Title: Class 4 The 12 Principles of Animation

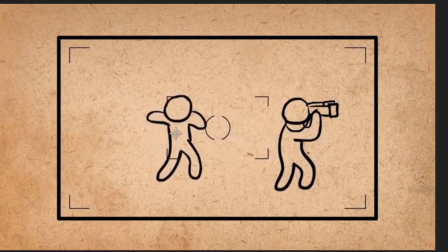61:14 What do we need? For instance, you can't, when this person, this character is looking right at something,
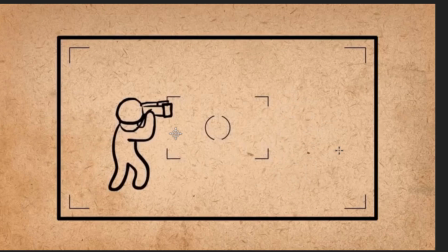61:27 if our focus is that okay, he's looking at something, something is searching for, then it makes more sense for us to take it to this order, the left hand, to the left hand, and give him breathing space,
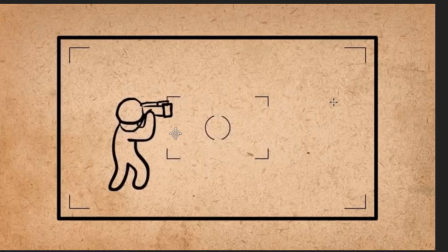61:43 the room to look at, to look for the thing, to give us that sense is searching for something, right? So all the space in the right hand side is telling us that okay, he's looking for something, except when the focal point is not so much of what he's looking at, but that okay,
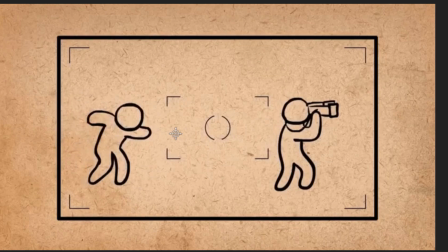62:01 he's looking but he's missing out on a particular thing happening at his back. So at this particular time, is no longer the major, is still part of the action, but it's not the major action here again.
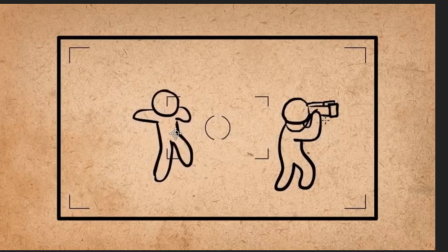62:15 Him looking is not the major action. Rather, there is another main actor now coming in.
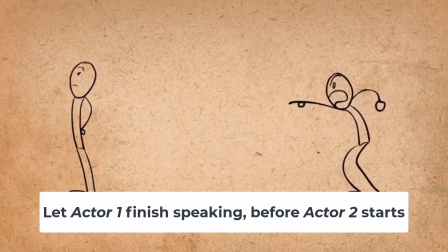62:23 Yes, whenever actors are talking or also performing, giving their performance, give one, except maybe you want to overlap it a bit. Sometimes overlapping the action is a bit, but overall, this principle is that if this action is happening, for instance, the person,
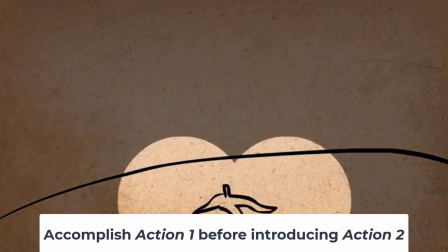62:40 okay, want to tell the story that okay, this person got he wasn't looking,
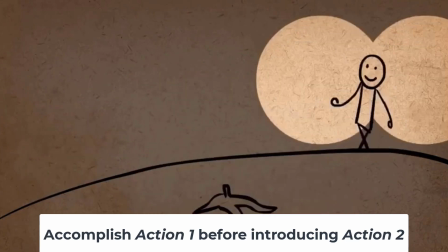62:45 so as he was coming, he wasn't looking, he stepped upon
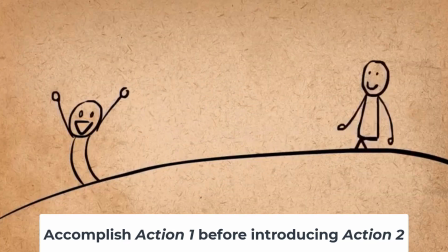62:51 banana peel, and that's made him to fall down, right?
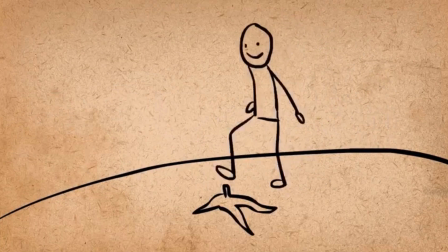62:56 So at each point in time, and people started laughing at him.
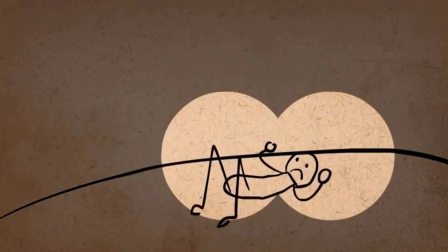63:01 So at each point in time, so with that, we need to break that down. The key process are okay.
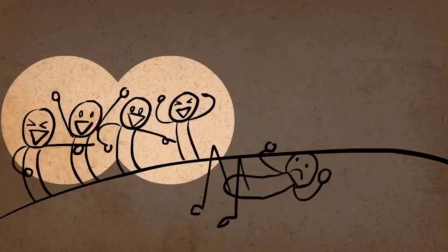63:07 He comes in, right? There's a banana, right?
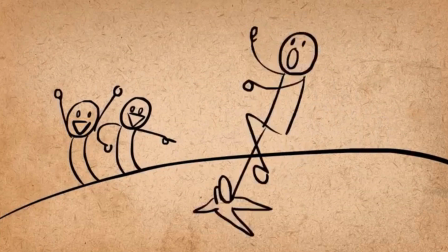63:12 Then he mistakenly step on it, he falls.
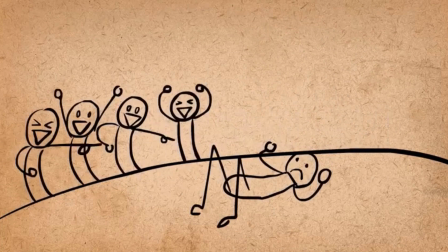63:16 So we need to at each point in time perform that, finish that before these people start laughing.
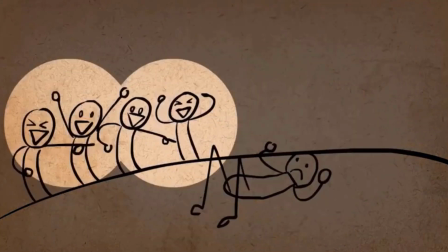63:23 Not that everything will just be chaotic or there's a dialogue.
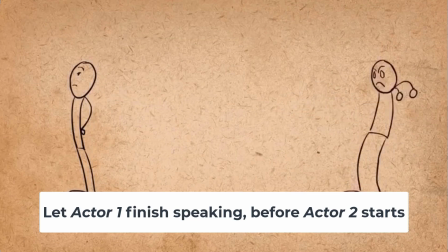63:27 Give this person time to finish talking, then give this other person time to talk also, and not just mumble everything up.
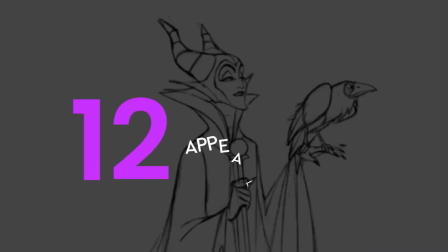63:36 Then the 12th principle is the principle of appeal.
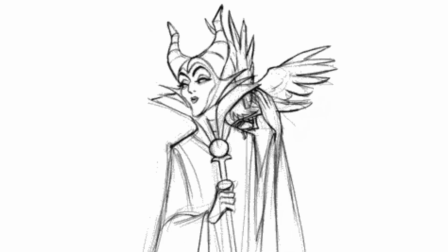63:43 Appeal is the inherent charm or charisma in the animation.
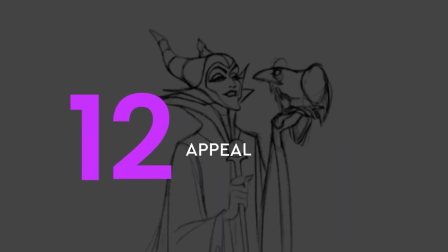63:48 That's in the animation, in that's the overall animation, or that also has to do with posing,
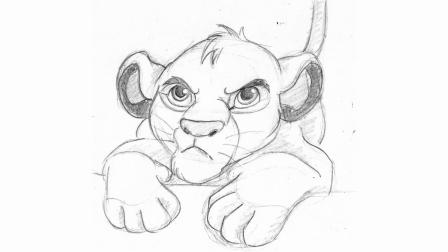63:55 and that also has to do with character design. This doesn't mean cute anyway.
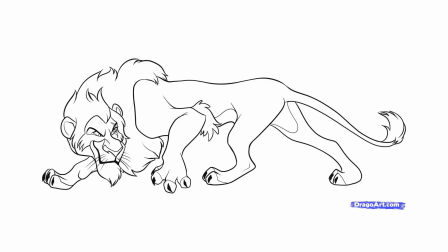64:02 It doesn't mean cute. It means because you can have villain, you can have monsters that have the appeal.
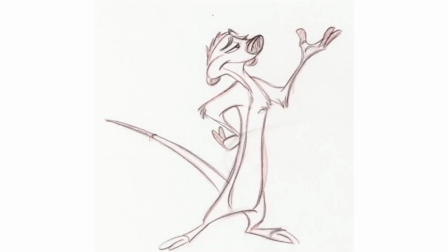64:07 The idea in appeal is that how much at the end of the day,
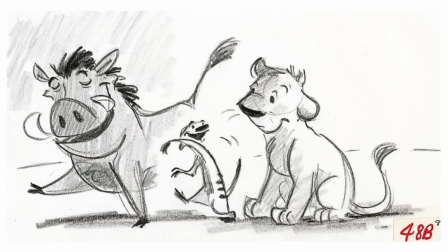64:13 because appeal has to do with when we now add all these principles together,
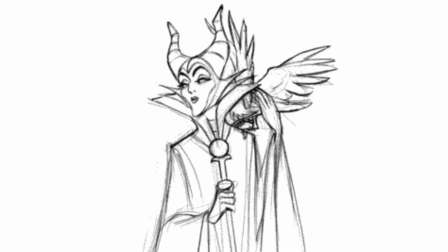64:21 how successful are we in sending the message across?
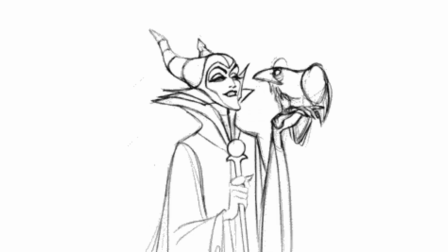64:26 How successful is now the performance? How successful is now the animation in who?
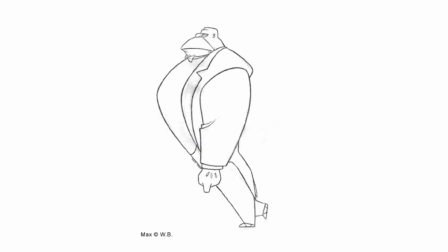64:33 Both in character design, in making the character solid, both in the acting.
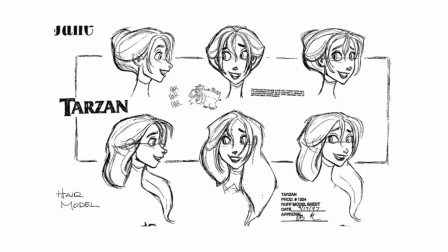64:39 Okay, when we needed to exaggerate things, do we exaggerate? The idea is okay, after seeing watching the animation, is the animation memorable?
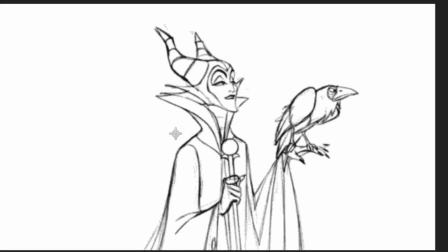64:51 For instance, I have this villain here.
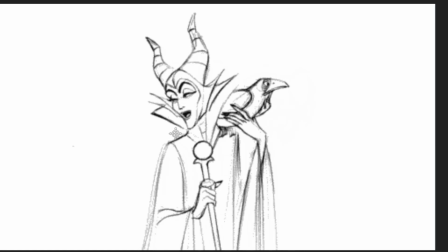64:56 I maybe I will always remember this character. I always remember this character. This the witch from Sleeping Beauty, I believe.
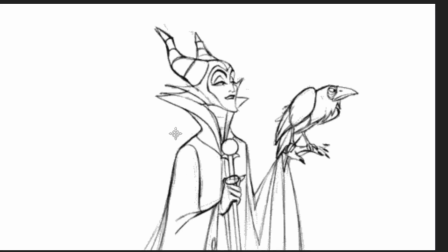65:09 The idea is that this character is very strong. You can imagine the design and everything, and yeah, the acting also, the animation brings to mind.